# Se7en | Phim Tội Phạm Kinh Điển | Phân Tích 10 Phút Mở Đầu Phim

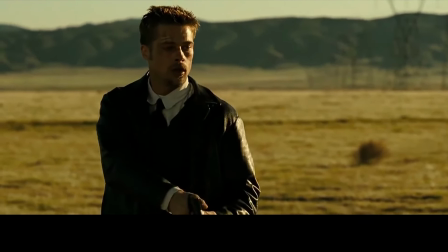0:00 Để làm một bài tập làm văn thì chúng ta có mở bài, thân bài và kết bài Viết kịch bản cho một bộ phim điện ảnh cũng vậy Phim điện ảnh chứ không phải
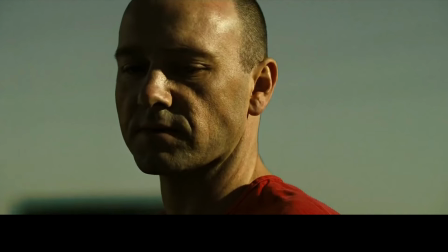0:08 là phim truyền hình nha anh em Và đây là phân tích mở bài của bộ phim Seven Một trong
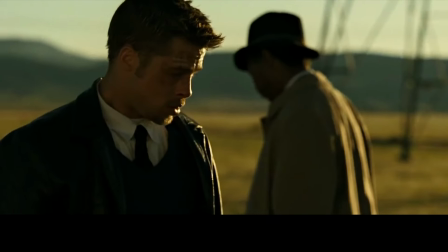0:12 những bộ phim hình sự hay nhất mọi thời đại
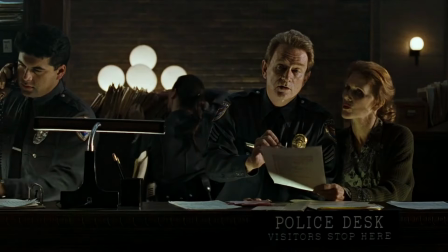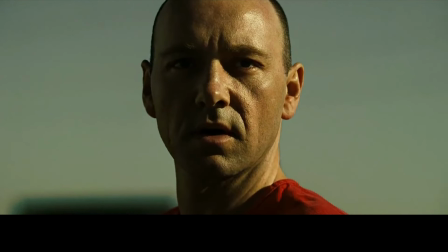0:20 Tất nhiên đây không phải là một video dạy tập làm văn Đây là một video phân tích 10 phút đầu phim
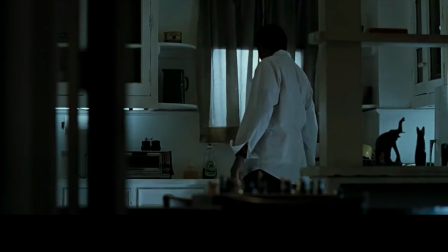0:26 Mình là Kiên Xuân và đây là câu chuyện điện ảnh Suốt 10 phút mở đầu của mọi bộ phim xuất sắc Thường sẽ tiết lộ những vấn đề chính xuyên suốt cả
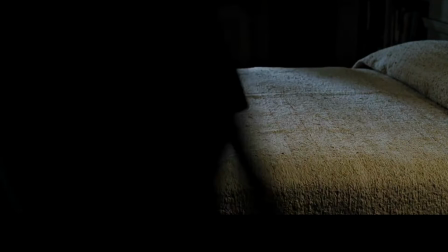0:35 bộ phim Những khó khăn và thử thách mà các nhân vật trong phim gặp phải Đây là thời khắc mà các nhà làm phim đưa chúng ta
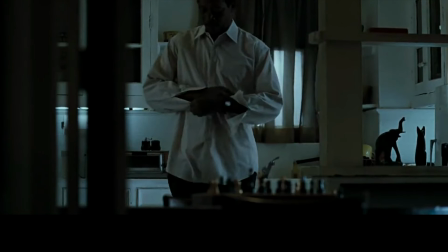0:41 vào thế giới của họ Một thế giới mới mẻ Nơi mà mọi thứ được set up và dựng lên những luật lệ riêng của bộ phim
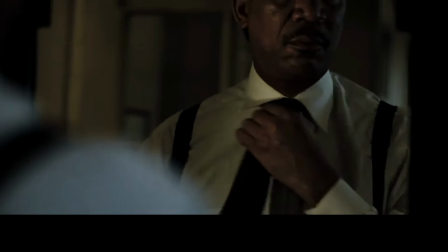0:47 Seven là một bộ phim biết đến với sự bạo lực và những cơn thịnh nộ Nhưng khi mà bộ phim mới bắt đầu Một nhân vật
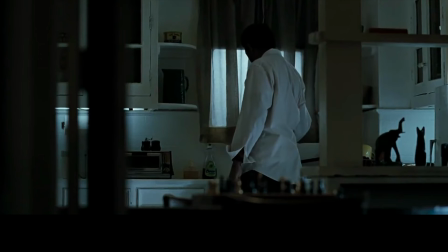0:53 lớn tuổi lại đem lại cho chúng ta một cảm giác nhẹ nhàng và điềm tĩnh Tuy nhìn giống như một người đàn ông giản dị nhưng mà
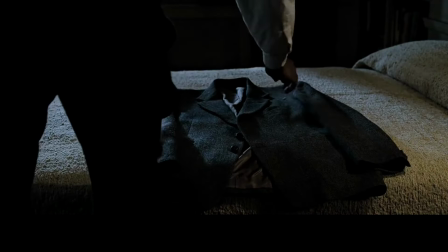0:59 ông ta lại là một người kỹ tính Hãy để ý cách mà ông ta đặt áo vét lên giường để là cho nó phẳng phiêu trước khi
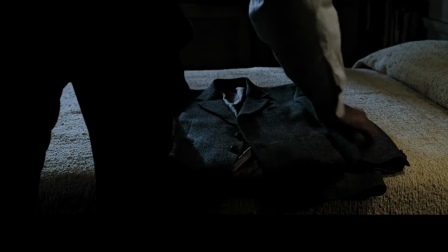1:05 mặc Anh em mình thì cứ lôi ra khỏi tủ quần áo là ốp luôn vào người Sự kỹ tính của ông còn được thể hiện ở
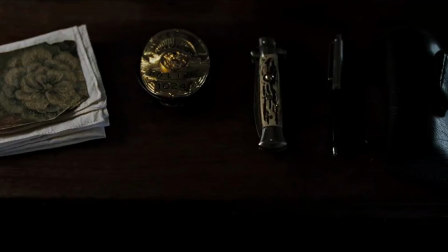1:10 cách ông sắp xếp các đồ vật nhỏ nằm ngay ngắn ở trên tủ cạnh giường Đến đây thì chúng ta biết được ông ấy là cảnh sát và có vẻ như là ông ta đang sống một mình
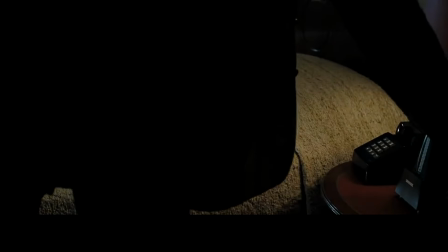1:20 Bởi vì cái giường của ông ta còn nhỏ hơn cả cái giường của mình nữa Đang từ một khung cảnh ngăn nắp và sạch sẽ Chúng ta được chuyển sang một khung cảnh
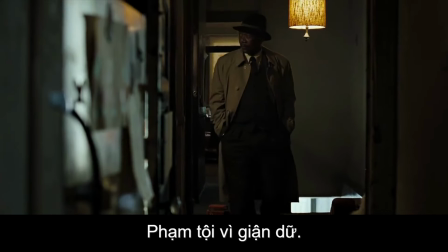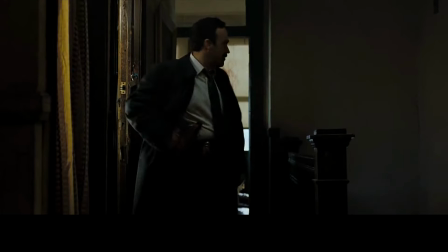1:34 Lời thoại của hai ông này bị trộn với tạp âm nhỏ Mang lại cho chúng ta những tiếng động khá khó chịu Của xe cộ trên phố
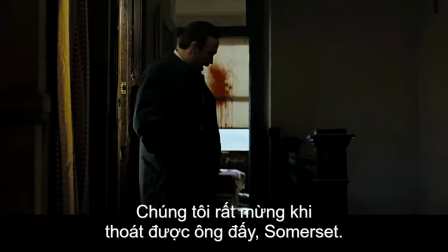1:40 và những camera chạy bằng cơm Đó là những điều luôn xuất hiện Ở trong một bộ phim được xây dựng một cách tỉ mỉ và chân
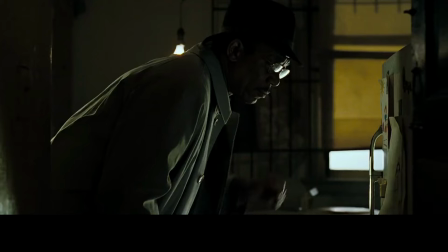1:46 thật Thám tử của chúng ta ở đây là một người rất để ý Tuy ông có vẻ hơi cổ hủ Nhưng mà rõ ràng ông ấy cũng là một chuyên gia rất tỉ mỉ
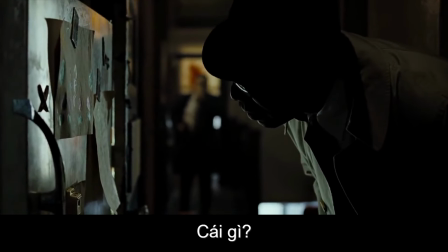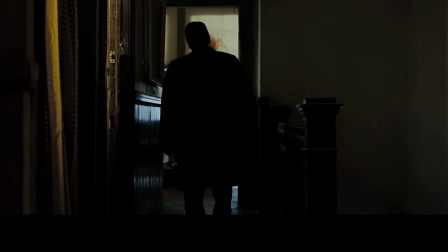1:58 Ông luôn đặt ra những câu hỏi mà đồng nghiệp thường không thích những câu hỏi của ông Vì người ta cho rằng đó là những câu hỏi vô nghĩa
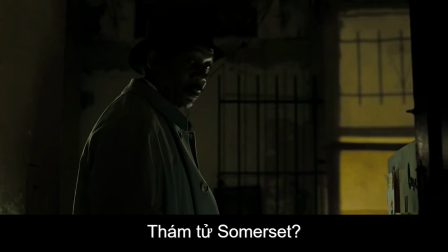2:09 Thằng bé nó có nhìn thấy không? Thoạt nghe thì bạn cũng sẽ cho rằng đây là một câu hỏi dở hơi đúng không?
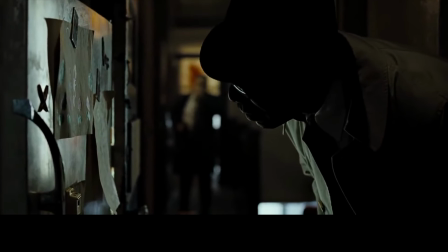2:14 Nhưng thật ra câu hỏi này lại không hề dở hơi tí nào Chính câu hỏi này lại cho chúng ta thấy được Vị thám tử
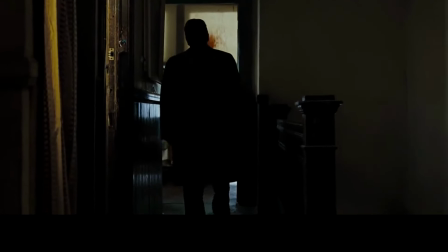2:20 già thật sự quan tâm đến thế giới quan của một đứa trẻ như thế nào Lý do là khi một đứa trẻ được sinh ra và lớn lên
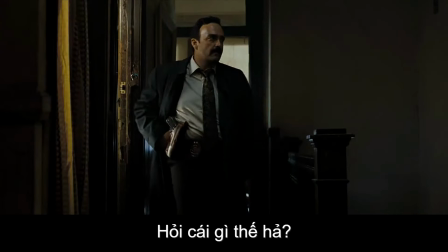2:26 ở một thành phố quá nhiều tội lỗi Thì sẽ chịu ảnh hưởng bởi những thứ lệch chuẩn trong xã hội Khi lớn lên,
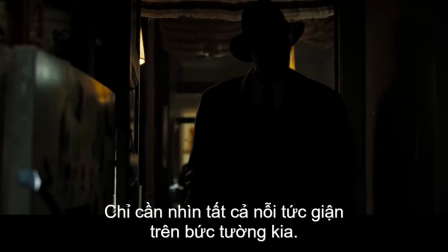2:31 chúng ta dễ dàng trở thành một con người mà hồi bé chúng ta đã nhìn thấy và bị ấn tượng
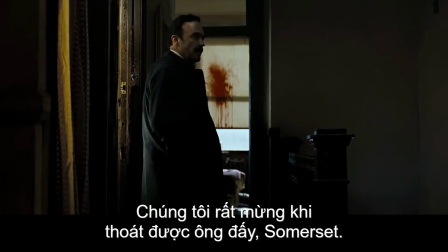2:36 Mình nghĩ ông ta cho rằng nhân cách xấu của một con người Là do sự thờ ơ trong cách nuôi dưỡng và giáo dục từ khi
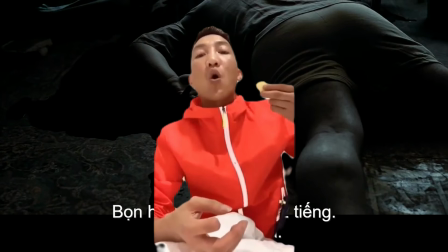2:41 người ta còn nhỏ Vậy nên là đứa trẻ này có nhìn thấy khung cảnh kinh khủng này không Là việc rất quan trọng đối với ông ấy
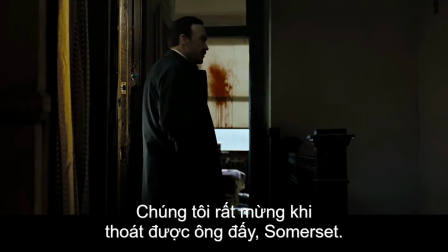2:51 Đến đây thì chúng ta biết được ông ấy tên là Somerset Và đồng thời ông ấy cũng sắp nghỉ hưu hoặc là chuyển công tác
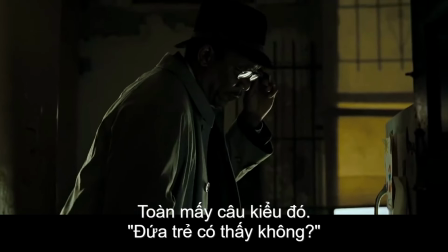2:57 Như một luật bất thành văn thì những con người ở đầu bộ phim này Hầu như là đều thô lỗ trong cách giao tiếp Lý do tại sao
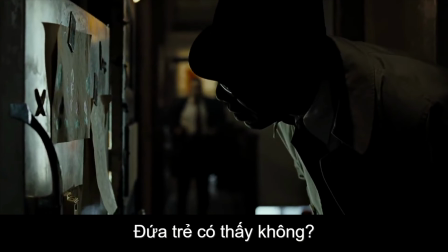3:03 thì tí nữa mình sẽ giải thích cho các bạn
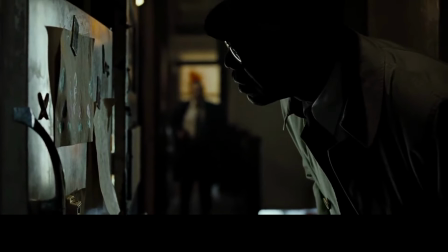3:09 Ở thời lượng 1 phút 25 của bộ phim Diễn bên chính thứ 2 xuất điện
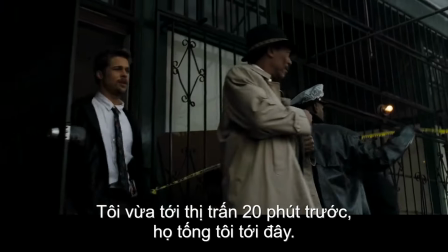3:15 Khi bộ phim đưa chúng ta ra khỏi những phân cảnh tối Thì ngoài trời cũng không sáng hơn là bao Đây không chỉ là một cơn mưa Mà thành phố này đang bị những trận bão nhiều ngày liền
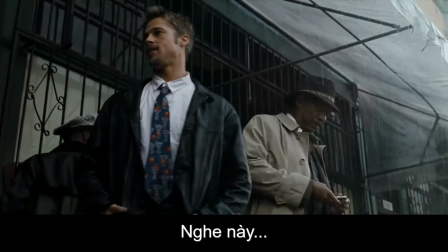3:24 Mew đến đây với mục đích là để kế nhiệm Khi mà Somerset rời đi